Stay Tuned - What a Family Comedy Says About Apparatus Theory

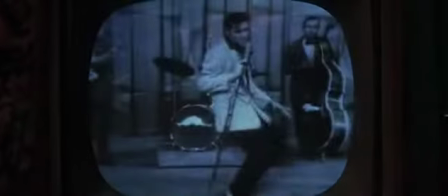(0:00)
I like to watch TV,
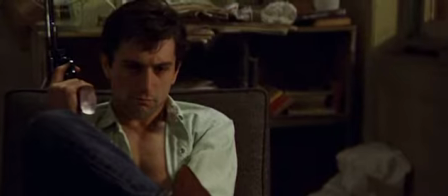(0:02)
sometimes a lot of TV, and sometimes I call it research, but I think now, especially with the pandemic going on, it's given me a lot of comfort.
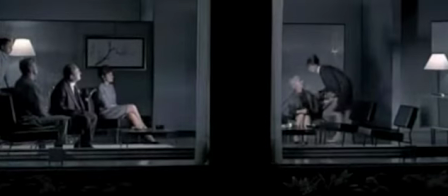(0:11)
And I've thought a lot about how television relates to cinema, and I could talk about the use of the TV screen and acclaimed films like Sidney Lumet's Network,
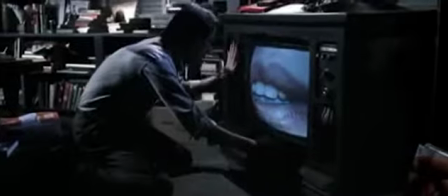(0:20)
Cronenberg's Videodrome, or even Poltergeist.
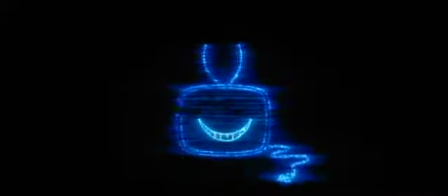(0:24)
But because all art is redeemable, I chose to talk about the television parodies in the 1992 classic, stay tuned.
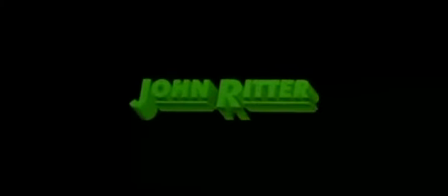(0:32)
For the uninitiated, YouTube user Andy CooksFood sums it up well.
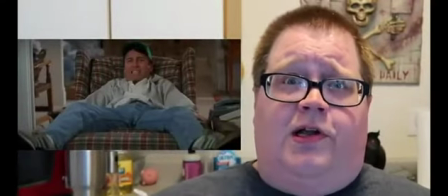(0:37)
John Ritter does nothing but park himself in the recliner, watch TV, doing nothing.
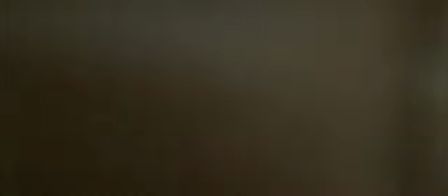(0:42)
Jeffrey Jones basically works for the devil. He offers you this fancy new satellite dish.
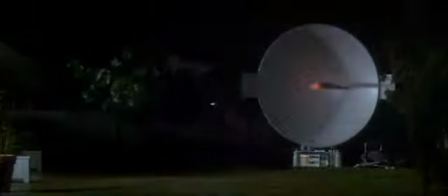(0:47)
The satellite just sucks you into the TV. You get beamed into what they call the hell network.
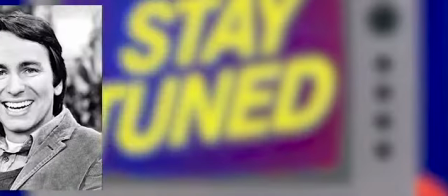(0:52)
Thanks, Andy. This is where John Ritter meets Jean-Louis Baudry.
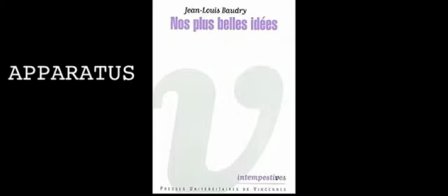(0:57)
He's a film critic and a theorist, and he and other theorists developed something called apparatus theory, which explores the relationship between technology and ideology.
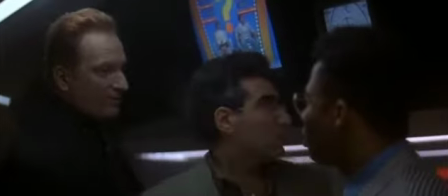(1:05) It's your lack of subtext. Film school, graduate.
Now in his view, the cinema is an apparatus, purporting to show us the real world.
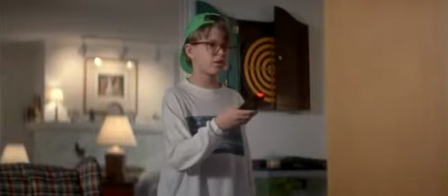(1:14)
But that's not 100% true. The technology of the cinema, the camera, the editing, and the screen,
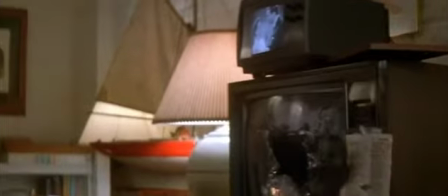(1:19)
limit the viewer's perception and force the creator to distill reality into an ideological statement, and for the viewer to interpret it as such.
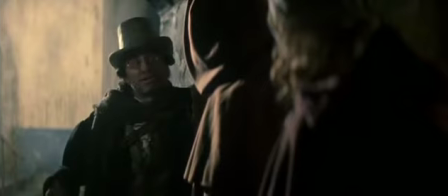(1:27)
This idea was refined in the late 70s by a bunch of philosophical film critics living in converted lofts.
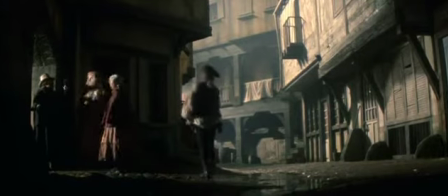(1:33) Liberté est de Saint-Vivre la France. Power to les people.
By the 90s, the idea had reached. Peter Hyams, who, he'd made some good movies. He made Running Scared with Billy Crystal, Time Cop, The Relic, and then he closed out the 90s making End of Days, the movie where Arnold Schwarzenegger fights the devil. So he did a lot of things with the devil. That's kind of an interesting idea. So the take's a little bit different, but the core idea's there.
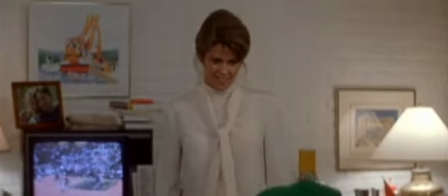(1:58)
The father, already drowning in television, can't see what's wrong with the new channels.
Night, sweetheart, dreamtide.
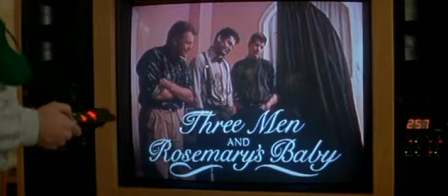(2:04) Wednesdays at 9, Three Men and Rosemary's Baby. The salesman said we get a lot of shows you can't get on regular TV.
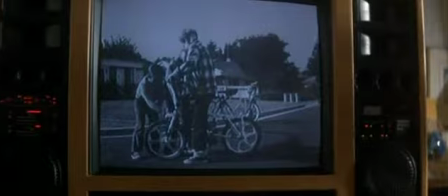(2:12)
But his son, an amateur broadcaster, can see a similarity in how these shows present various topics.
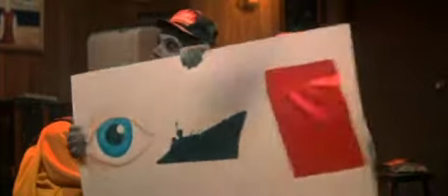(2:17)
The ideological perspective is one-dimensional.
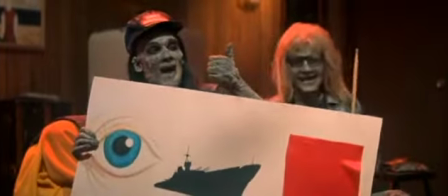(2:23) I worship...satin?
and it falls flat on a narrative level.
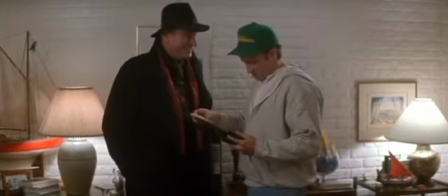(2:28)
So God made a deal with the devil, and he can take TV watchers' souls, but if they survive 24 hours, they get to go free?
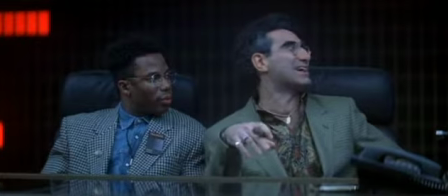(2:36) Kind of a Geneva convention and the war for souls.
Also, everything just starts to have 666 written on it.
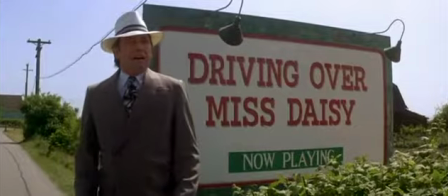(2:44)
But it's consistent. Hell TV is Hell TV, whether it's a game show, a cartoon, or a classic noir film.
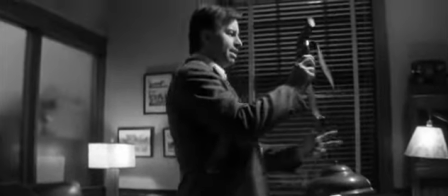(2:51) Look, I'm in some old movie. It must be on cable.
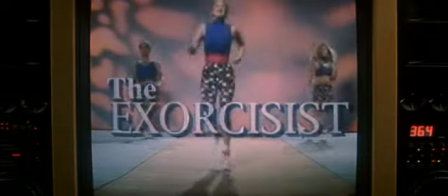(2:55)
This makes the point that any media, no matter how prestigious or lowbrow, is affected by the apparatus.
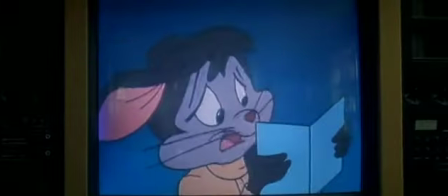(3:01)
The little boy watching his parents on television also gives dramatic tension, while highlighting the characteristics of the screen apparatus.
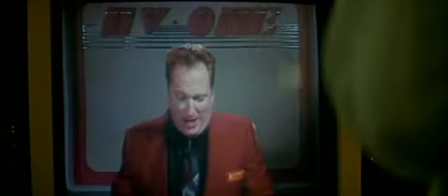(3:08)
We see a remade and stylized experience beamed one way to the viewer's face.
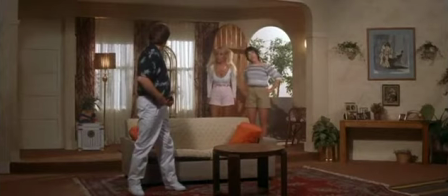(3:14)
And that's what this movie is. It's in your face.
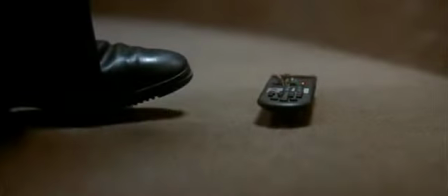(3:21)
The style of editing afforded by changing a TV channel is used to make non-sequitur
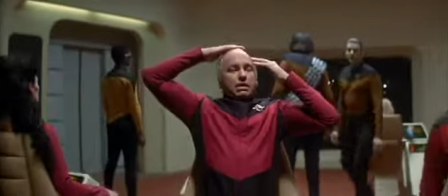(3:25)
cultural reference jokes before shows like Family Guy and Robot Chicken repopularize them.
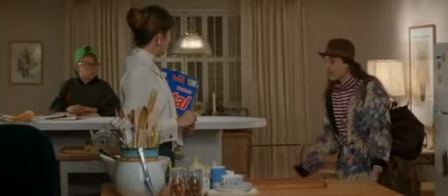(3:31)
Now, a Hollywood crank-out comedy like this won't totally disavow TV, but there is a warning against watching too much.
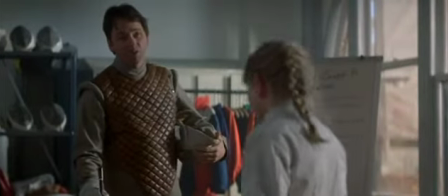(3:39) Take my advice, kiddo. Don't watch too much TV. It can get you into trouble.
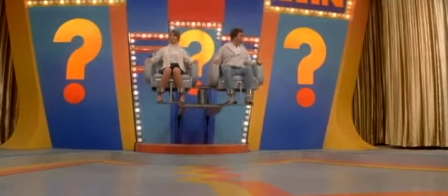(3:42)
Being physically trapped in a magic box symbolizes the way one's thinking can be limited by overexposure to media plot lines,
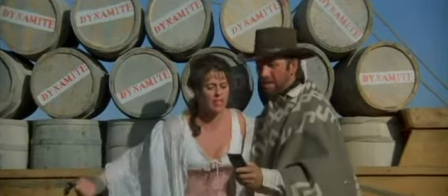(3:50)
but there's always hope that enough of a shock can bring one back to the real, inexact world.